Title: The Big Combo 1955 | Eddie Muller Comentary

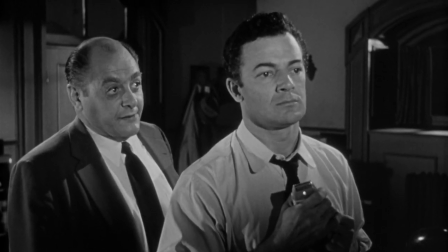[8:07]
This hook is what gives the big combo a sort of elemental power
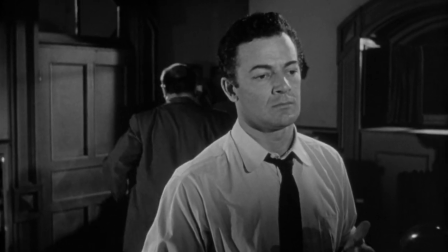[8:12]
and sets it apart from other organized crime exposés of the time.
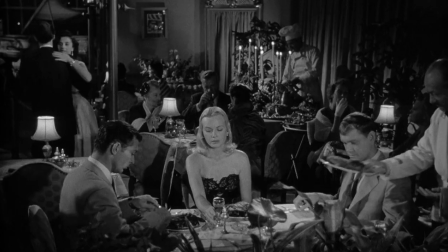[8:19]
In this nightclub scene, we're back with a woman who's the focal point of the battle between the cop and the crook, Susan Lowell, played by Jean Wallace.
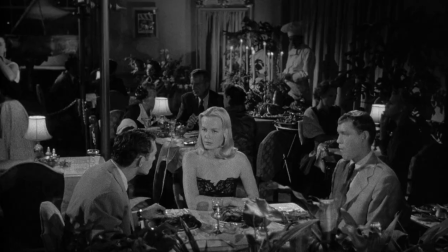[8:28]
Now, if you didn't catch on to the fact that she's the focal point, John Alton is going to remind you every time she appears on camera.
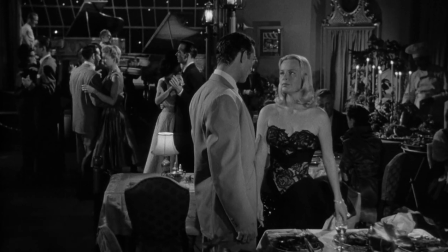[8:36]
She is literally a beacon of light. He photographs her in a way that makes her pale skin and blonde hair radiate.
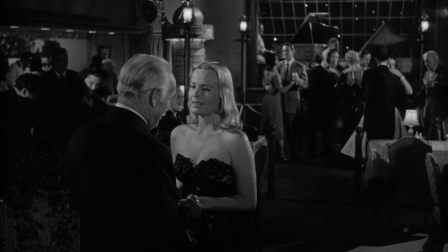[8:45]
And this is further enhanced by the director's decision to always have her dressed in some shoulderless outfit,
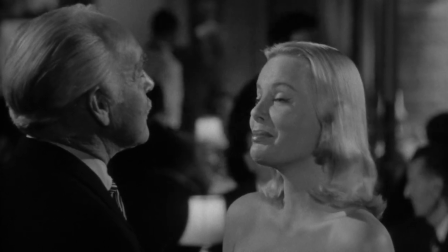[8:52]
showing off as much of her alabaster skin as possible. And if you're wondering why it takes two torpedoes to keep this woman on a short leash,
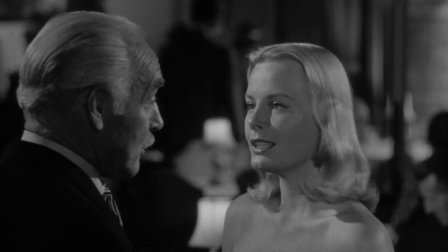[9:01]
well, that's another subject that I'll be getting into in due time.
...is playing a Beethoven cycle.
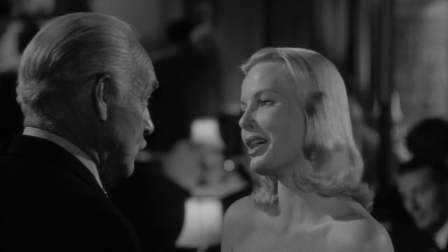[9:07] Oh, I haven't the interest I once had in the piano, Mr. Audubon. Well, now I'm disappointed.
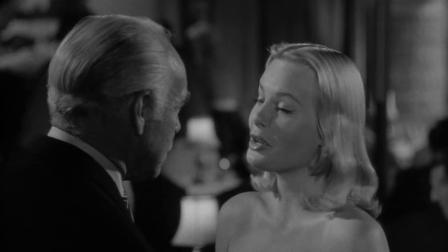[9:12] You don't play anymore. The only thing I play now, Mr. Audubon, is stud poker.
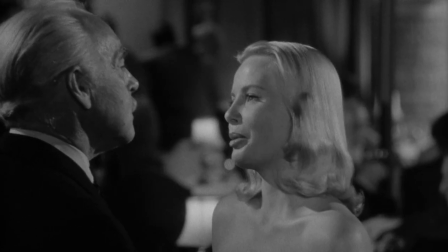[9:19]
Jesus, how many times is she going to call Roy Gordon Mr. Audubon? She says it like five or six times in about half a minute.
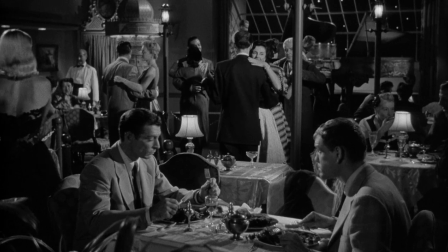[9:27]
Wallace does a good job in acting Susan's doped-up state. And sad to say, the actress was drawing on personal experience.
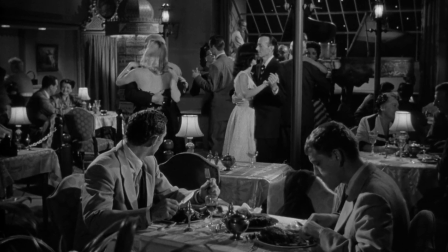[9:36]
She got into the movie business in the early 1940s, having been a teenage showgirl.
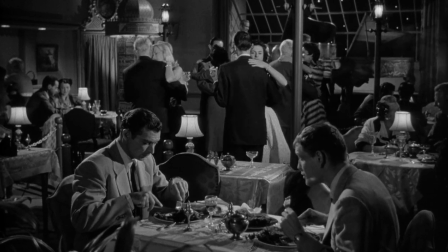[9:41]
She had brief contracts at both Fox and Paramount, but her career never really caught fire.
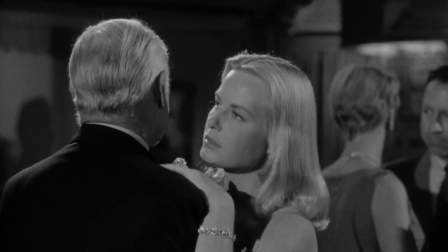[9:47]
And then she made the mistake of marrying Joan Crawford's ex-husband, Franchotone,
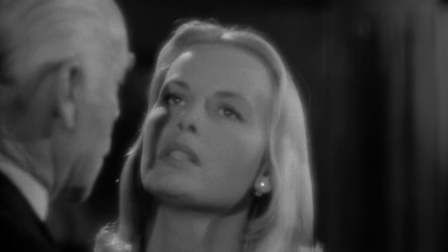[9:53]
which turned out to be a pretty rocky seven-year bitch.
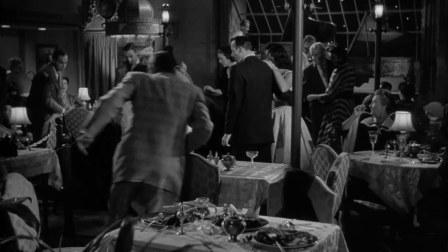[9:57]
Anyway, in 1946, Wallace tried to commit suicide by swallowing a bottle of sleeping pills.
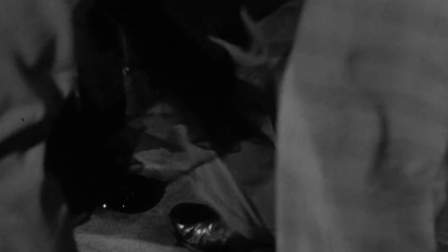[10:03]
And when that didn't work, she gave it another go in 1949, shoving a kitchen knife into her abdomen.
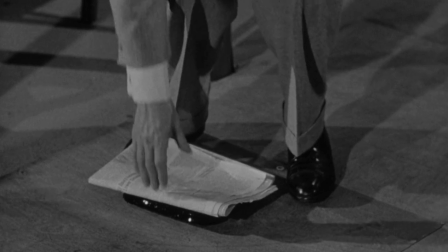[10:11]
Fortunately, she survived both the self-inflicted stabbing as well as a second short-lived
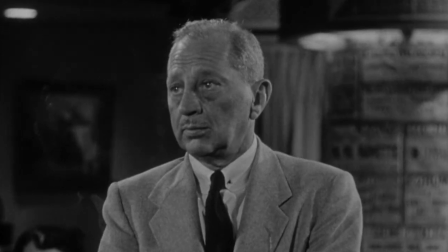[10:17]
marriage to a soldier before she finally met Mr. Wright and got herself sorted out.
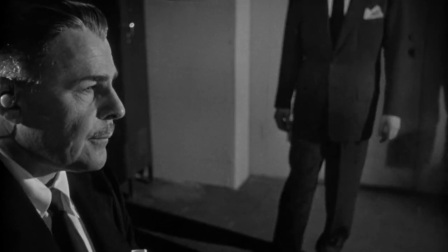[10:23]
Who was Mr. Wright, you might ask? We'll get to that. This locker room scene where we're introduced to the formidable Mr.
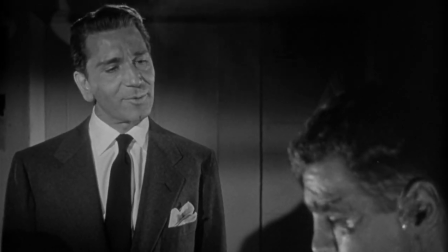[10:32]
Brown again shows Joe Louis' penchant for shooting whole scenes in a single take.
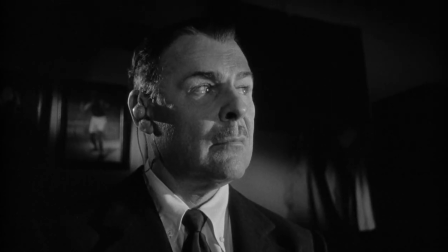[10:38]
And this one comes off more elegantly than the earlier scene in Diamond's office.
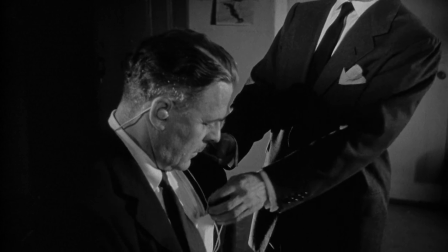[10:43]
We're also introduced to the deaf and dethroned McClure, Brown's flunky.
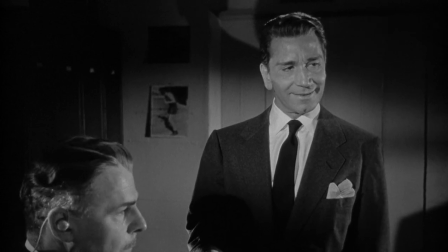[10:49]
Casting Brian Donlevy in this role had a streak of Billy Wilder-type cruelty to it.
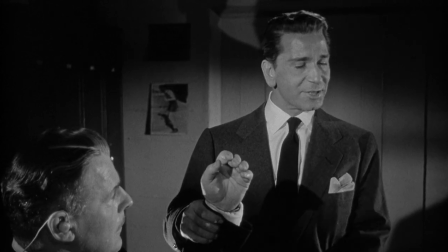[10:55]
Since 15 years earlier, Donlevy would have been cast as Mr. Brown, the kind of swaggering kingpin he often played,
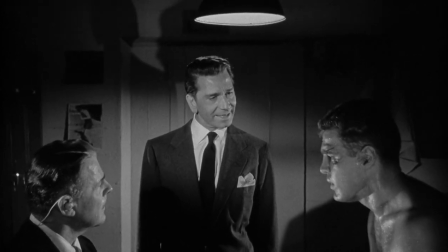[11:03]
like in 1942's The Glass Key, where he was top billed above Alan Ladd.
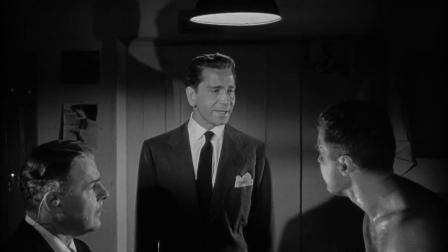[11:09]
Here he's a punching bag for Richard Conte, who portrays one of the most memorable villains in his long career.
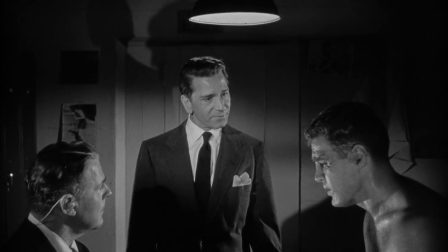[11:15]
Conte wasn't exactly at his peak either.
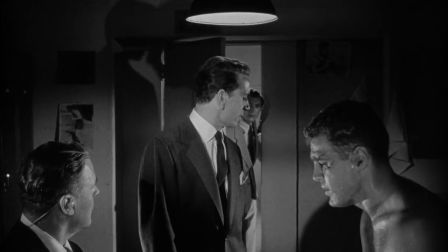[11:18]
At this time, he was making lots of low-rent crime pictures, both in America and in England,
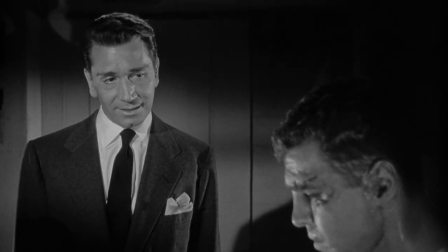[11:25]
stuff like Highway Dragnet, The Big Tip-Off, and Curse of the Red Monkey.
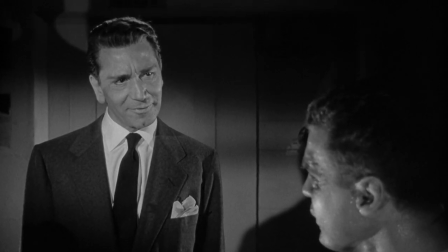[11:30]
He only got this part at the last minute because the intended star, Jack Palance, dropped out.
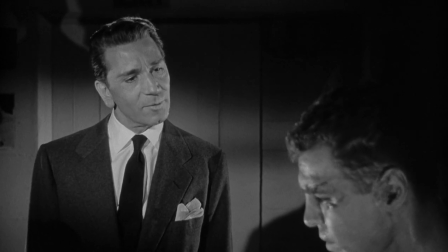[11:37]
Palance was on the rise, and he made a certain demand after he'd signed on that the producers would not accept,
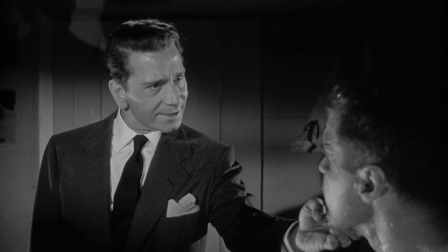[11:45]
so he jumped ship. He ended up making The Big Knife instead,
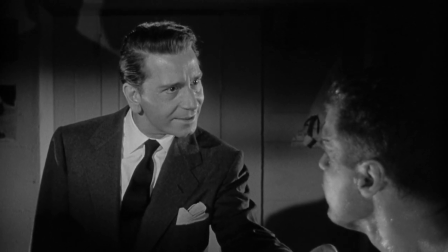[11:50]
where he ended up acting his head off for Robert Aldrich, a director with no top to go over.
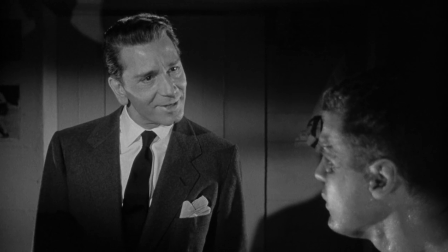[11:58]
The character of Mr. Brown would have been entirely different if Jack Palance had played it.
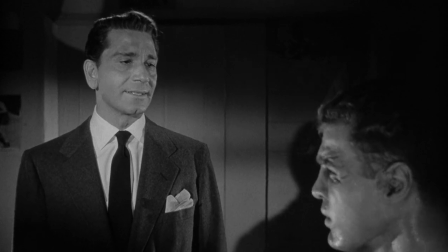[12:04]
Scarier, definitely, but probably not as sexy and as insinuating.
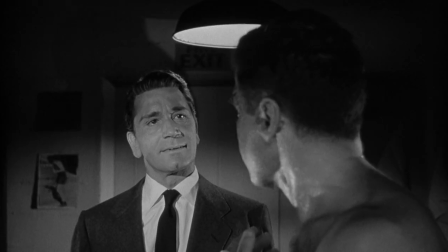[12:09]
The part's already a bit heavy-handed as written. Palance would have jackhammered it into the ground.